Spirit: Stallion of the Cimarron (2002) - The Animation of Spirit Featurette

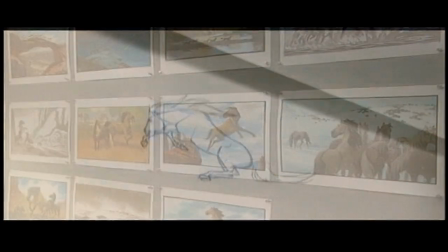0:06 Spirit is able to outwit the wranglers and freeze the herd, but in doing so, he himself gets caught.
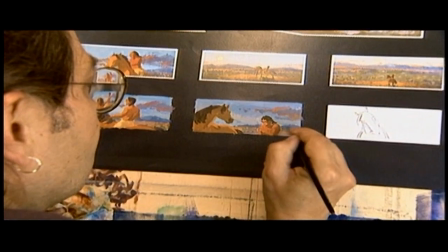0:12 The filmmaker's journey to bring Spirit to life began over four years ago with a decision to make a different kind of animated film.
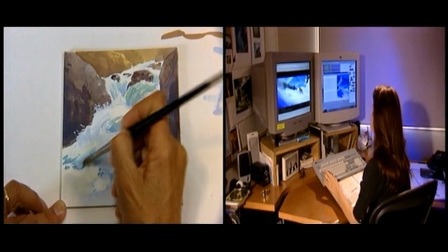0:20 An unprecedented blending of hand-drawn animation with 3D computer animation, creating the most technically complex animated movie made to date. This is, as far as I'm concerned, a redesign, a rebuild, and a reinvention of traditional animation.
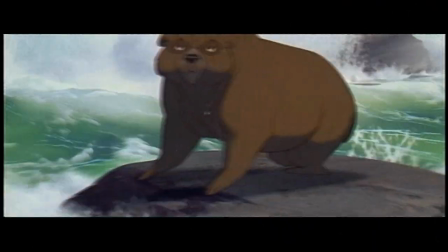0:37 The goal for this movie was to create a film that uses what is unique about traditional animation,
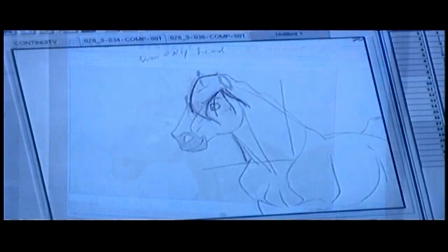0:43 but creates a world and an environment that audiences now expect and have seen in 3D movies.
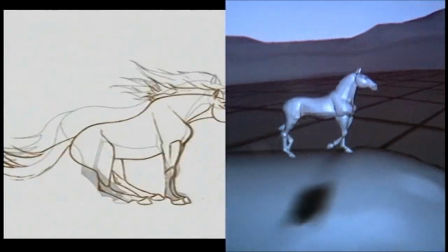0:50 And I believe that marrying the best of those two worlds together will create a new kind of animation.
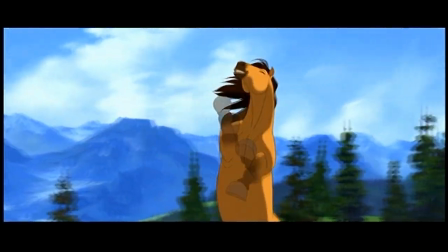0:58 It's not traditional anymore. It's not digital. So I've been calling it tradigital.
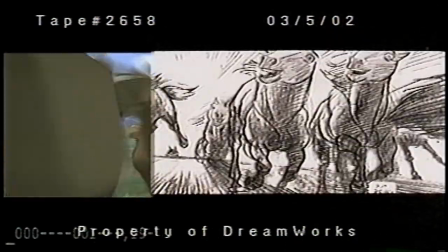The tools and technologies developed for Spirit are some of the most advanced that have ever been created for animated filmmaking.
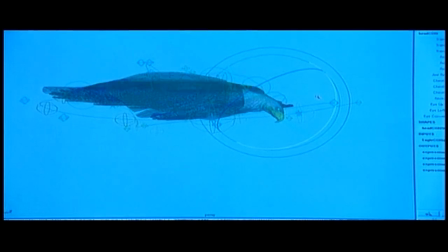1:19 So now we have very powerful machines in the hands of animators, and the result of that you will see in Spirit.
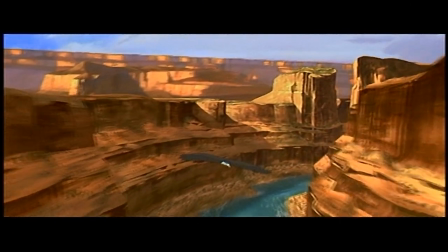1:28 Spirit's homeland is revealed in a breathtaking, groundbreaking opening sequence,
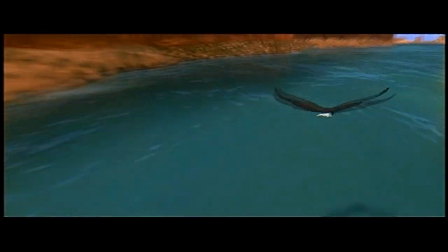1:34 a single continuous three-minute shot that redefines the artistic and technical capabilities of animation.
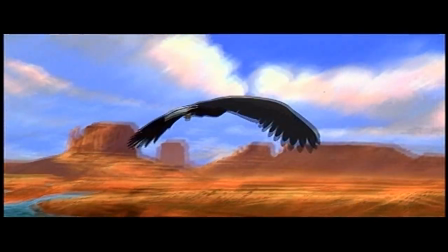1:43 From a technical standpoint, it's got it all. The camera going through those canyons and over that river and flying with that eagle,
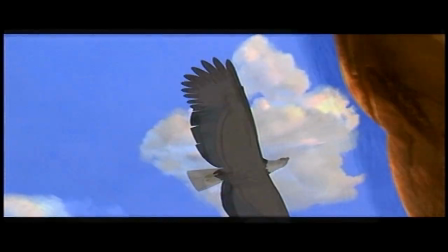1:51 things that were virtually impossible before we were able to do that.
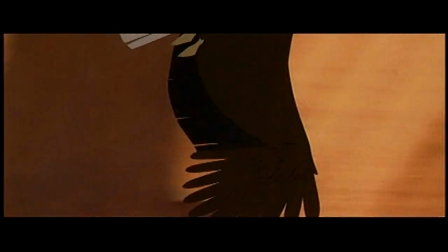1:56 It is everything that can be done in animation. We actually spent almost nine months just designing the camera move for the shop.
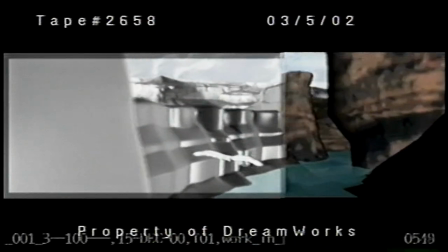2:05 There's no cuts, nothing to bring you out of that world,
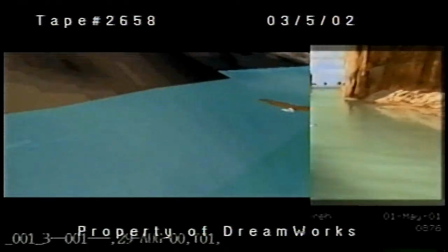2:08 where we fly through all of the major landmarks and places of nature within the Wild West,
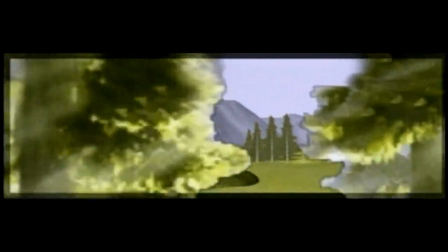2:15 and almost all of the environments are done using 3D techniques. but then we've integrated 2D characters and other elements into it to make you feel like they're all part of the same world. When you see Spirit running with his herd and they go up onto this bluff
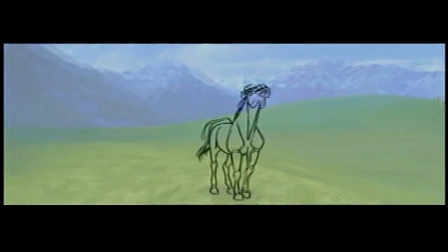2:29 and the camera does this 360 degree camera move around Spirit,
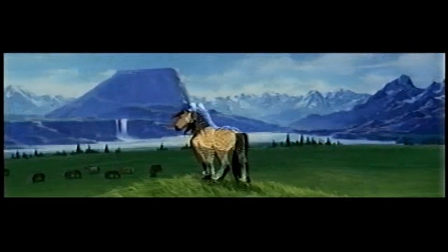2:34 some of that is computer generated and seamlessly moves into James Baxter's animation.
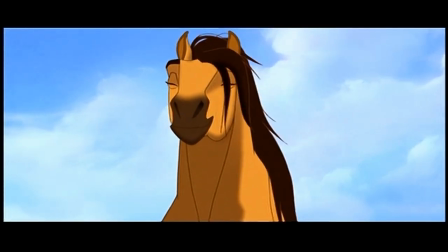2:40 I really challenge people to be able to to point out where that happens.
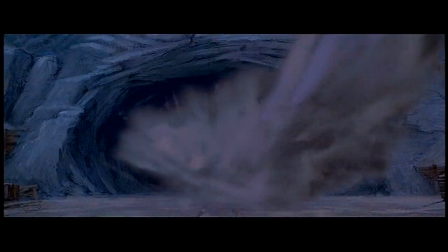In the spirit, the effects were very naturalistic. So, you know, there's a lot of organics, water, fire, dust. So most of our work was creating natural phenomenon, mist, snow, star twinkles.
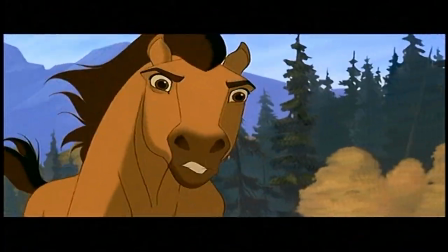3:09 It just adds a little bit to the traditionally drawn animation. One of the dramatic high points of the film a sequence we call Saving Rain.
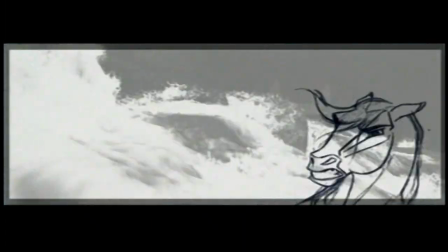3:17 Both of the main characters are swept down river rapids, while characters in the sequence are hand-drawn traditionally.
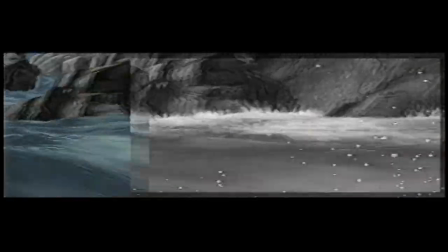3:24 A lot of the environments and the effects are produced using digital techniques and then integrated with additional 2D work as well.
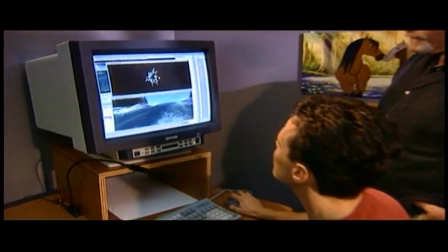3:31 This is another traditionally drawn effects animation of kind of like a splash from the top down,
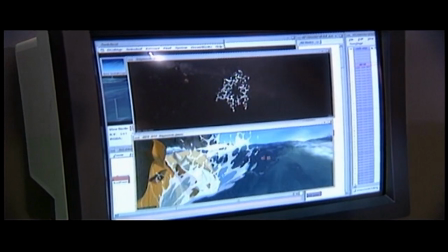3:37 and that's actually what we use to get all this real soft-looking foam on the surface. In order to kind of pull the audience into that we took a cinematography style which is very kind of live-action.
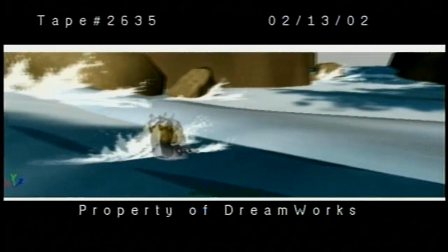3:50 We used all digital sets so that we could get in there and move through them in a three-dimensional way
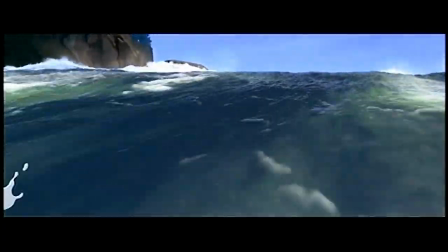3:55 and try to put the camera right down on the water like the whole thing was being shot by a raft that's floating down the river with them.
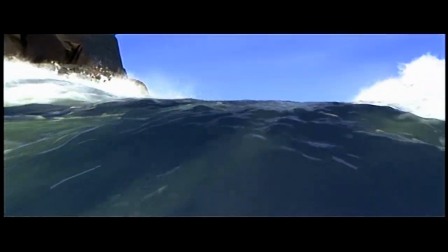4:01 So it's all has a kind of a handheld feel to it. It's all very dramatic.